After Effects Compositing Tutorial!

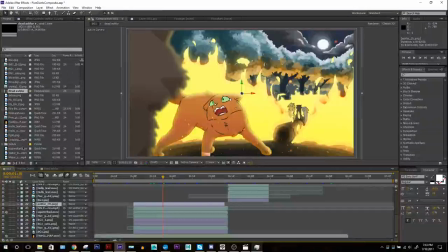54:49 I think I had it here.
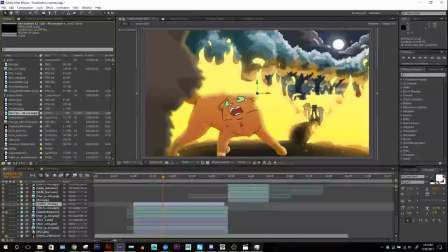54:57 Say his name? No. Anyway, you can look him up. There's lots of different types of stock footage.
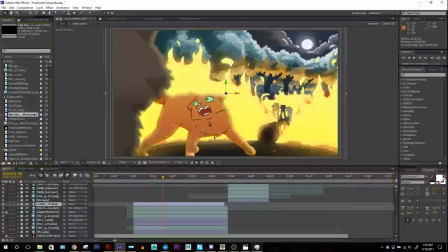55:03 In this case, I found one. Pretty good quality. And just kind of stuck it on there, and you can composite it.
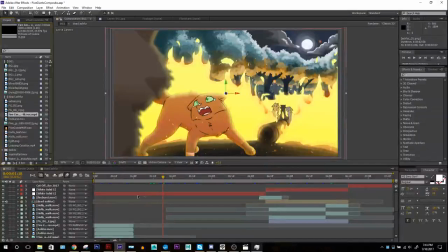55:10 Pretty simple. Here, let's see if I can find it.
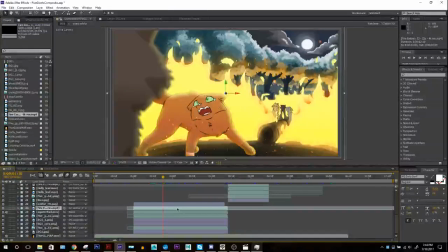55:19 Which one is it? Here, fire embers. So this one is it's pretty simple. You can see if I turn it on and off there. It's just these little particles that float around. And that is, I just went to the blending.
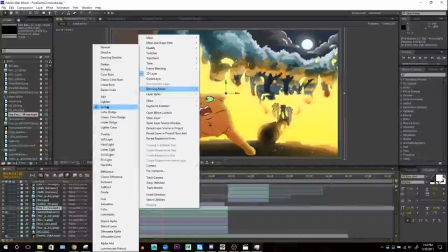55:37 If you right click on the layer, go to blending mode, I set it to screen, because normally it's this this black footage like this.
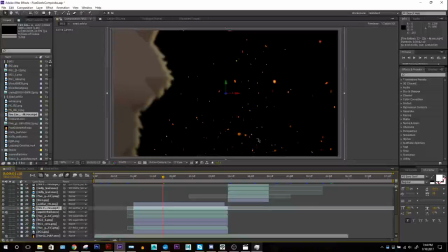55:44 This is what the original file looked like. I think I might have even added a glow to it. Maybe? No, I didn't. It's just glowing like that.
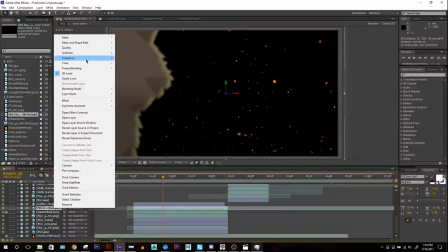55:54 Anyway, yeah, so I just went over to blending mode, screen, and for those who worked with Photoshop, they already kind of know this deal.
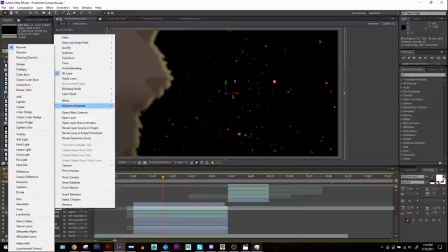56:01 Basically, what screen does, it just takes any of the black value and makes it transparent. So it's just a helpful way to composite stock footage. A lot of stock footage is shot on black backgrounds. Stock footage is good for things like this, embers.
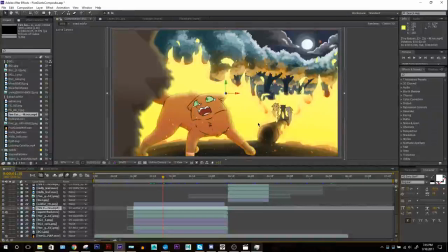56:19 It's good for dust. If, like I say, a character like hits the ground real hard, you can kind of put little dust poofs, or you can find lots of those on YouTube. Just look up like free dust stock footage. Look up fire ember stock footage.
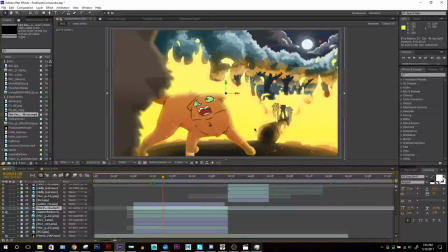56:34 If you can build up a library of these things, save them somewhere, use them in your compositing work, it's always helpful. So in this case, I found an ember one I had before actually, and now I found a use for it.
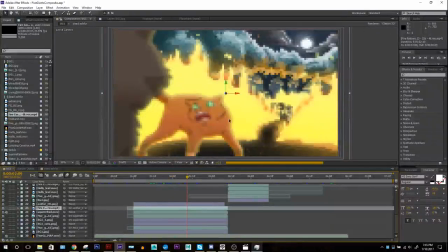56:47 In this big fire scene, I can add it to add a lot of depth to the scene, just an extra layer there, make it seem really intense. I think I also darkened Ash for a bit, so there's some other color correction effects on there.
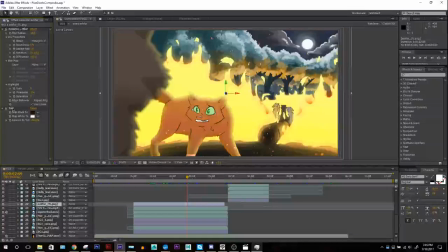57:05 You have like a tint going on, I believe. Yeah. So it's making him a bit more reddish kind of colored. And yeah, so those are helpful things.
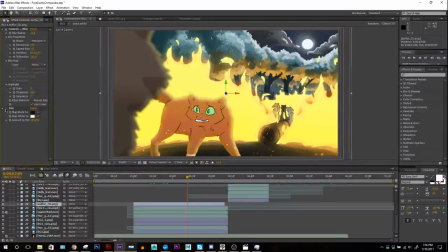57:23 You know, if your color isn't quite right in your original animation, you know, see it's a little bit gray here, but this fits the scene a lot better.
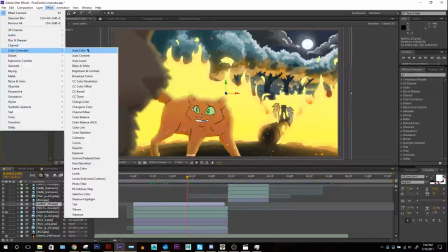57:34 So you can always change. There's a lot of different color correction effects in After Effects that work really well. You got the standard ones like changing your hue and saturation, your brightness and contrast.
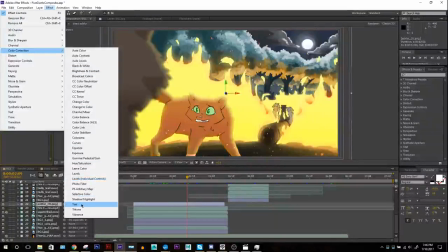57:47 Those are some pretty standard ones. But then you have all these other crazy ones too, like tint is a helpful way to like put things to pure black if you need to. In this case, I tinted his blacks to more of a brownish red color. And you can set things to black and white. There's a bunch of different other ones here.
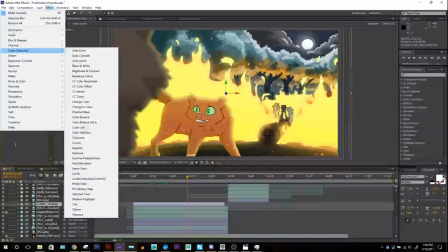58:06 You can always look into them. I say one of the easiest ways to learn a program is to just open it up and try everything in it. And that's kind of how I learned After Effects, that and like watching specific tutorials occasionally,
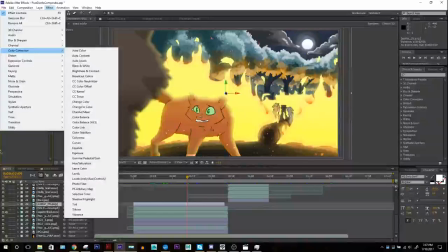58:22 but a lot of times learning a program is just kind of really opening up and just messing around with it.
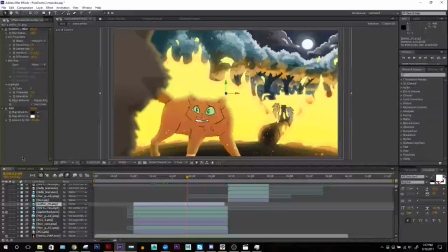58:26 You learn a lot of things that way. But you can always join a stream like this and learn some more specific things. I hope I'm covering some good stuff so far. Hope you guys are learning some new things. I still have a lot of other things I can go over. Hopefully I'm not taking forever.
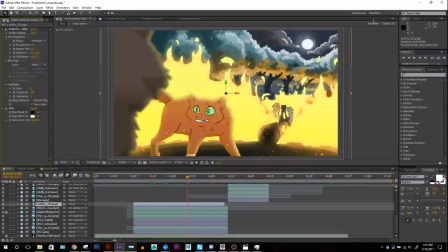58:46 There's just so much to learn. so many things you can do.